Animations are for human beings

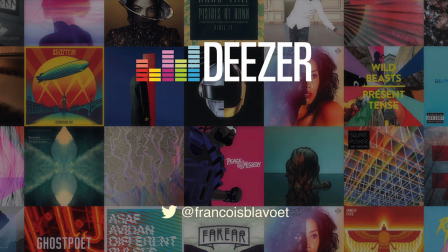[0:12]
Moi, c'est François, donc je travaille chez Deezer en tant qu'ingé Android au sein de l'équipe Core,
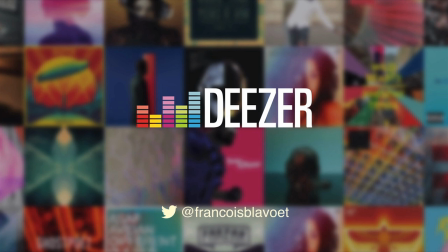[0:18]
donc, où je gère en partie des problématiques d'interface. Et donc ce soir, je voudrais parler en particulier d'animation.
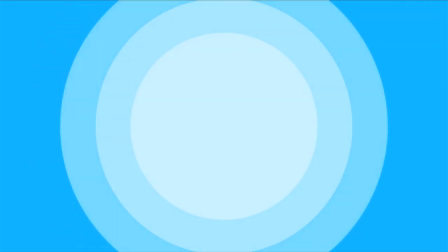[0:28]
Et je vais prendre Material Design, donc le langage design poussé par Google en tant qu'exemple.
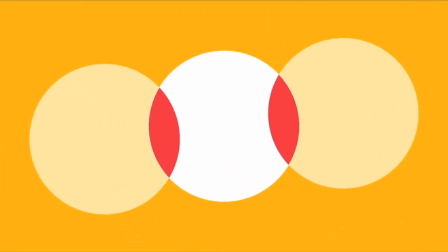[0:37]
Mais c'est vraiment quelque chose dont j'aurais pu parler sur iOS ou sur le web, ou peu importe quel framework.
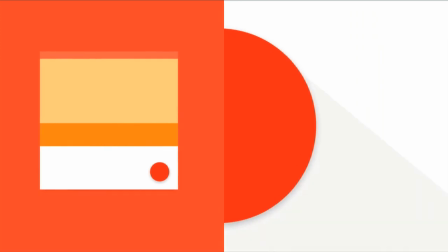[0:43]
En fait, ce sont vraiment les principes de base d'animation dont je veux parler, parce que ce sont les mêmes en fait sur toutes les plateformes.
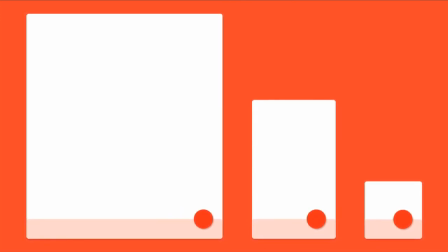[0:50]
Et si on les connaît et si on les applique un minimum, on peut vraiment améliorer la qualité de l'application. Donc, si on veut parler animation, il faut un peu les diviser en schématisant par objectif. Et donc, un premier objectif qu'on peut avoir pour une animation, c'est émerveiller l'utilisateur.
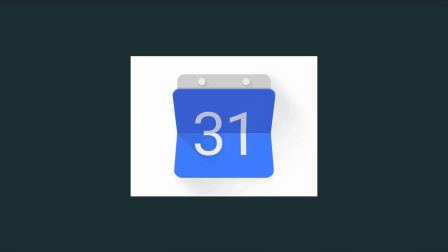[1:11]
Simplement, si je prends quelque chose comme cette icône calendar que je vais peut-être montrer au démarrage d'une app, ça n'a pas d'intérêt fonctionnel, c'est vraiment juste pour pousser le branding de l'application, un peu attirer l'attention de l'utilisateur. Et ce n'est pas non plus anodin, le marché étant super saturé, pouvoir un peu
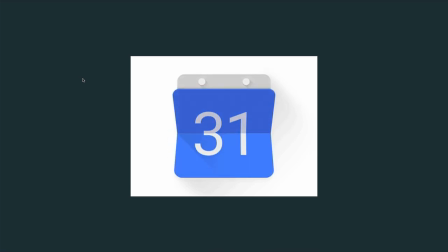[1:37]
attirer l'attention de l'utilisateur, ça peut être très intéressant et pousser le branding également. On a d'autres exemples, donc, par exemple le bouton like de Twitter, pareil,
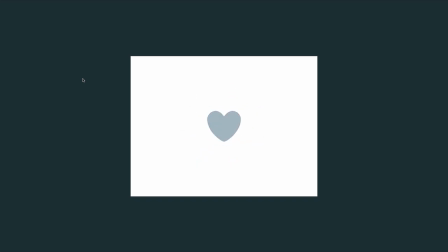[1:46]
c'est juste comme objectif d'avoir une petite réaction émotionnelle chez l'utilisateur, pareil, ça peut être super intéressant du point de vue branding, du point de vue engagement, mais c'est pas quelque chose qui va impacter le fonctionnel. Et on a donc une seconde classe d'animation où le but, pour faire simple, c'est de préserver le contexte. Donc préserver le contexte, comme ça, c'est peut-être un peu brumeux. Donc si on prend un exemple d'une app de mail, donc un peu schématisée,
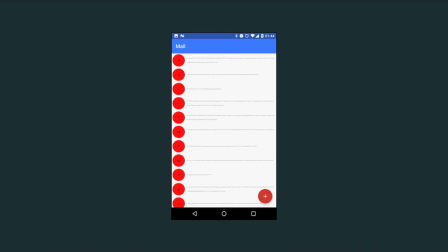[2:18]
et un utilisateur lambda qui n'a pas que ça à faire d'apprendre l'utilisation de votre OS et de votre application, ça peut très vite être un peu compliqué à comprendre.
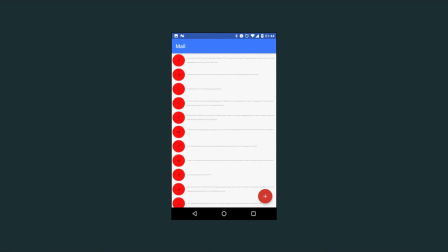[2:30]
Surtout, donc, si on n'anime pas ou si on n'anime pas bien, et on a par exemple un nouveau mail hop, qui apparaît en haut, on a donc au final tout l'écran qui change. Et pour un utilisateur, quelque chose, il n'y a absolument aucun contexte, aucune continuité, et c'est très difficile de suivre.
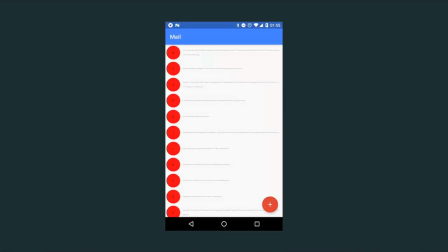[2:47]
Alors que si je fais juste un simple fade plus déplacement de la liste, tout de suite pour l'utilisateur, c'est beaucoup plus facile de comprendre ce qui se passe. Et donc, si on veut étudier les animations, en fait, on va se décider d'un domaine voisin, tout simplement l'animation standard style dessin animé ou Disney dans les années 30.
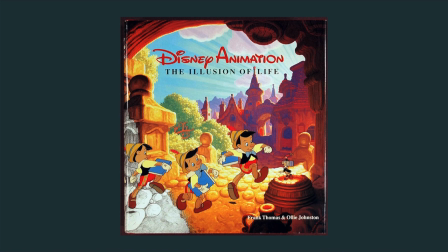[3:08]
C'est vraiment posé en tant que laboratoire d'expérimentation et ils ont voulu pousser la notion d'animation, expérimenter, voir ce qui fonctionnait et vraiment théoriser sur qu'est-ce qui fonctionne comme animation, comment avoir quelque chose qui imite le vivant. Je dis imiter le vivant parce qu'au final, donc, que ce soit donc, un dessin animé, un jeu vidéo ou une interface graphique, au final, ce qu'on fait, c'est une simulation. Et derrière, ça va être vu par un œil humain. L'œil humain, il a évolué pour voir le monde réel, forcément. Et donc, Disney a essayé de poser les principes qui permettent d'avoir une animation qui est plaisante pour l'œil humain. Et donc, on s'est retrouvé avec une série de 12 principes fondamentaux. Donc, je ne vais pas tous détailler, ils ne sont pas forcément tous intéressants pour les interfaces graphiques. Mais qui sont vraiment fondamentaux pour l'animation, qu'on réutilise encore aujourd'hui dans un peu tous les domaines.
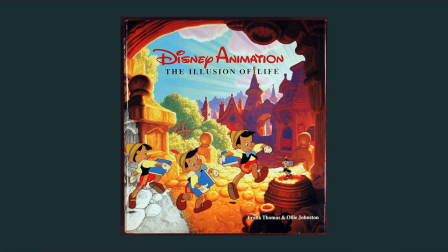[4:07]
Et certains d'entre eux peuvent nous aider à améliorer nos applications.